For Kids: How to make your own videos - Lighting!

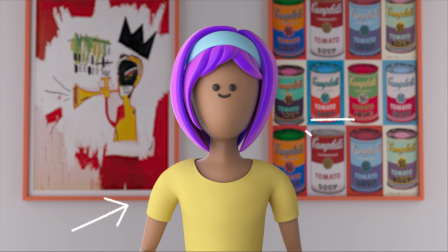A key light, a fill light, and a backlight. This lighting, just like all the others we've seen, isn't perfect for every circumstance, obviously, but it is a classic and it's very versatile.
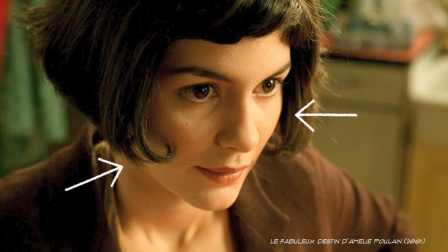You can see it in action in these different circumstances: key light, fill light, backlight, key light, fill light, backlight,
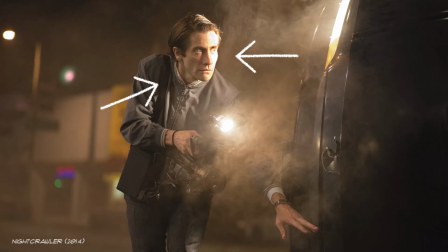key light, fill light, backlight, key light, fill light,
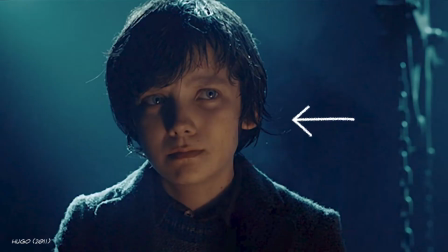backlight, key light, fill light, backlight.
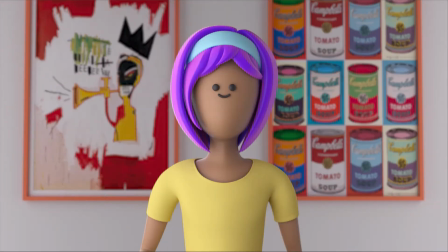Let me just tell you, if you can pull off the 3-point lighting, you're well on your way to obtaining very professional looking videos.
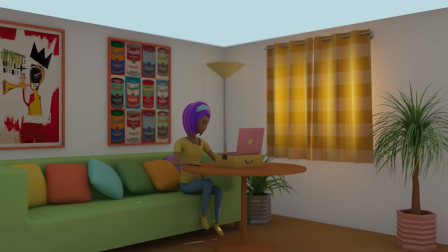So here's an example of a simple setup you might be able to do just using what you have around the house. Of course, you don't want to use whatever light there is, you want to control it. So make sure you choose your key light and set yourself where you need to be to make it interesting.
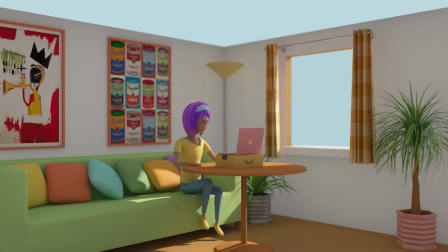Here we're using the window, so you place yourself at a distance where you don't get direct light on you, especially on your face, and also get a nice exposure, not too dark, but also not too bright. You want to fill up some of those shadows on the opposite side though, so you get something that can bounce off some more of that main light onto your face.
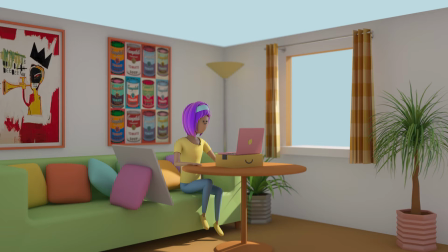This could even be a piece of white paper. Because we're trying to not get any direct sunlight on our face, there might be other parts of your body or the background that are actually getting lit up a bit better than your face right now. So we could do with raising the brightness of your face a bit more to make it clearer and separate it further from the background.
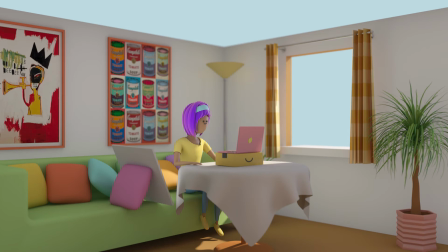We basically use another fill light. Again, any surface that bounces light will do. A white tablecloth is a perfect option, and notice the subtle yet important difference it makes. Now we're focusing on that face. As a backlight, we might be able to bring in a lamp you have at home. If you can get it right at the back and hidden from the camera, you can point it directly at your subject.
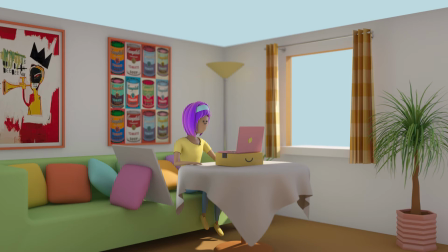But in our case, probably it will be best to bounce it off something, the ceiling for instance.
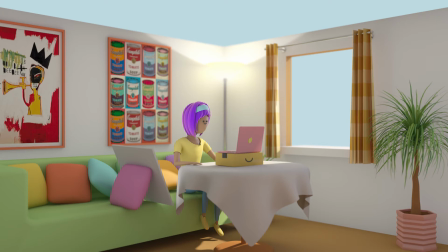This will also fill up other shadows with more light, and it may even create a nice slight focus on the background, which will give it a bit more interest.
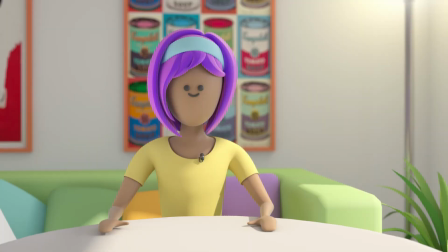Now we have a pretty good setup and we're off to the races. In this case, we're trying our best to keep away from direct sunlight, but we will probably have to have some kind of direct light to our face if we want to get a good exposure.
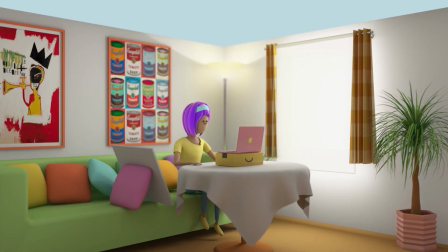We can solve that by adding a diffuser to the main light. Some kind of white cloth or sheet will do the job.
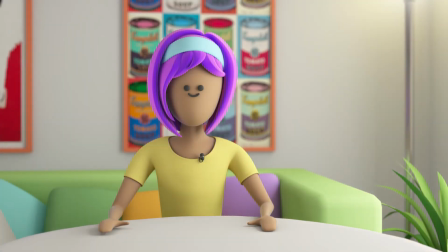And notice the difference that makes. You lose a bit of light, but the kind of light you get is much more soft. Take special notice to the side of the face closest to the window. Now there's actually light from the window casting on it, albeit diffused.
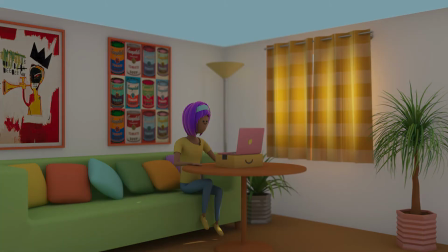Now, what happens if for some reason you can't use a window as your main light? Maybe it's nighttime or a dark day, or you simply don't have a window with sunlight.
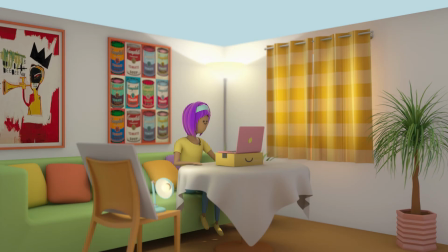Well, in that case, we'll do our best with the artificial lights we have inside. This might be a setup you could do with stuff you have around. Notice we're still using a surface to bounce our light off of, but in this case, it's not for the fill light, but rather the main or key light. We don't want to shine it directly on your face, as we know, so we bounce it and get a nice soft light.
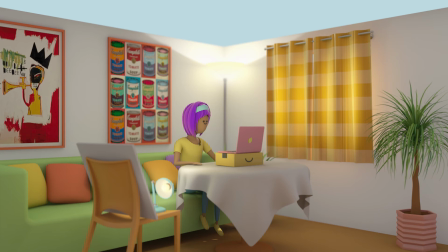You'll probably need to get it real close to you though, in order to make the best out of the max light output of that particular bulb. Again, we use a lamp bounced off the ceiling, so it's diffused and it spreads all over to get a nice, even soft lift of any dark shadows that may occur. And finally,
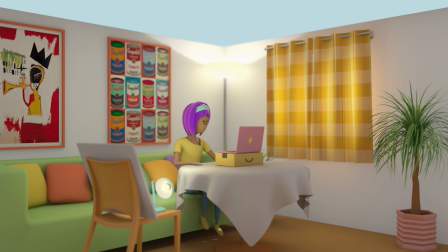we're also using that tablecloth as a bottom fill to further lift up the brightness of the face and try and lessen any shadows that may occur from our light bounced off the ceiling. These are just a few examples of what you may choose to do with what you have around. Really, there are endless ways of setting up lights.
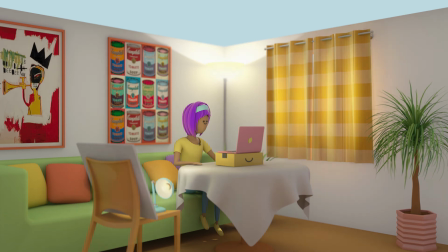When it comes to recording video, it's basically trial and error. You can follow the guidelines, but every circumstance will be different.
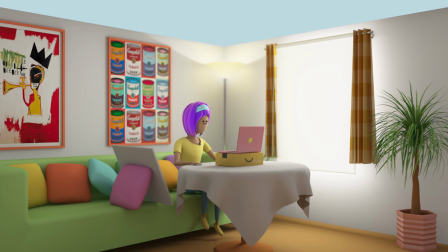The fact that you may not have all these resources at your disposal absolutely does not mean that you can't get a good or even great result.
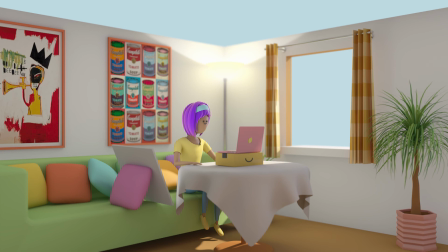When things are easy, we don't need to be creative, and when we're not, it shows in the final results. So really, obstacles and setbacks help start our creativity flowing. You may come up with something completely different, and that's great.
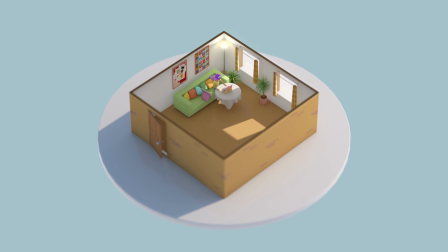If there's one very important thing I want you to take away from this lesson, it's that in order to obtain a really good result, you need to experiment.
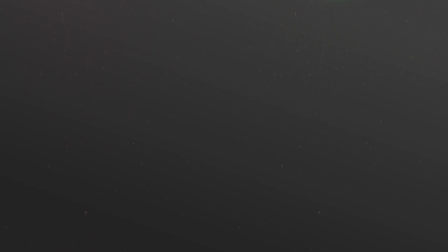I'm Alessandro, see you back here next time, and until then, have a great time experimenting.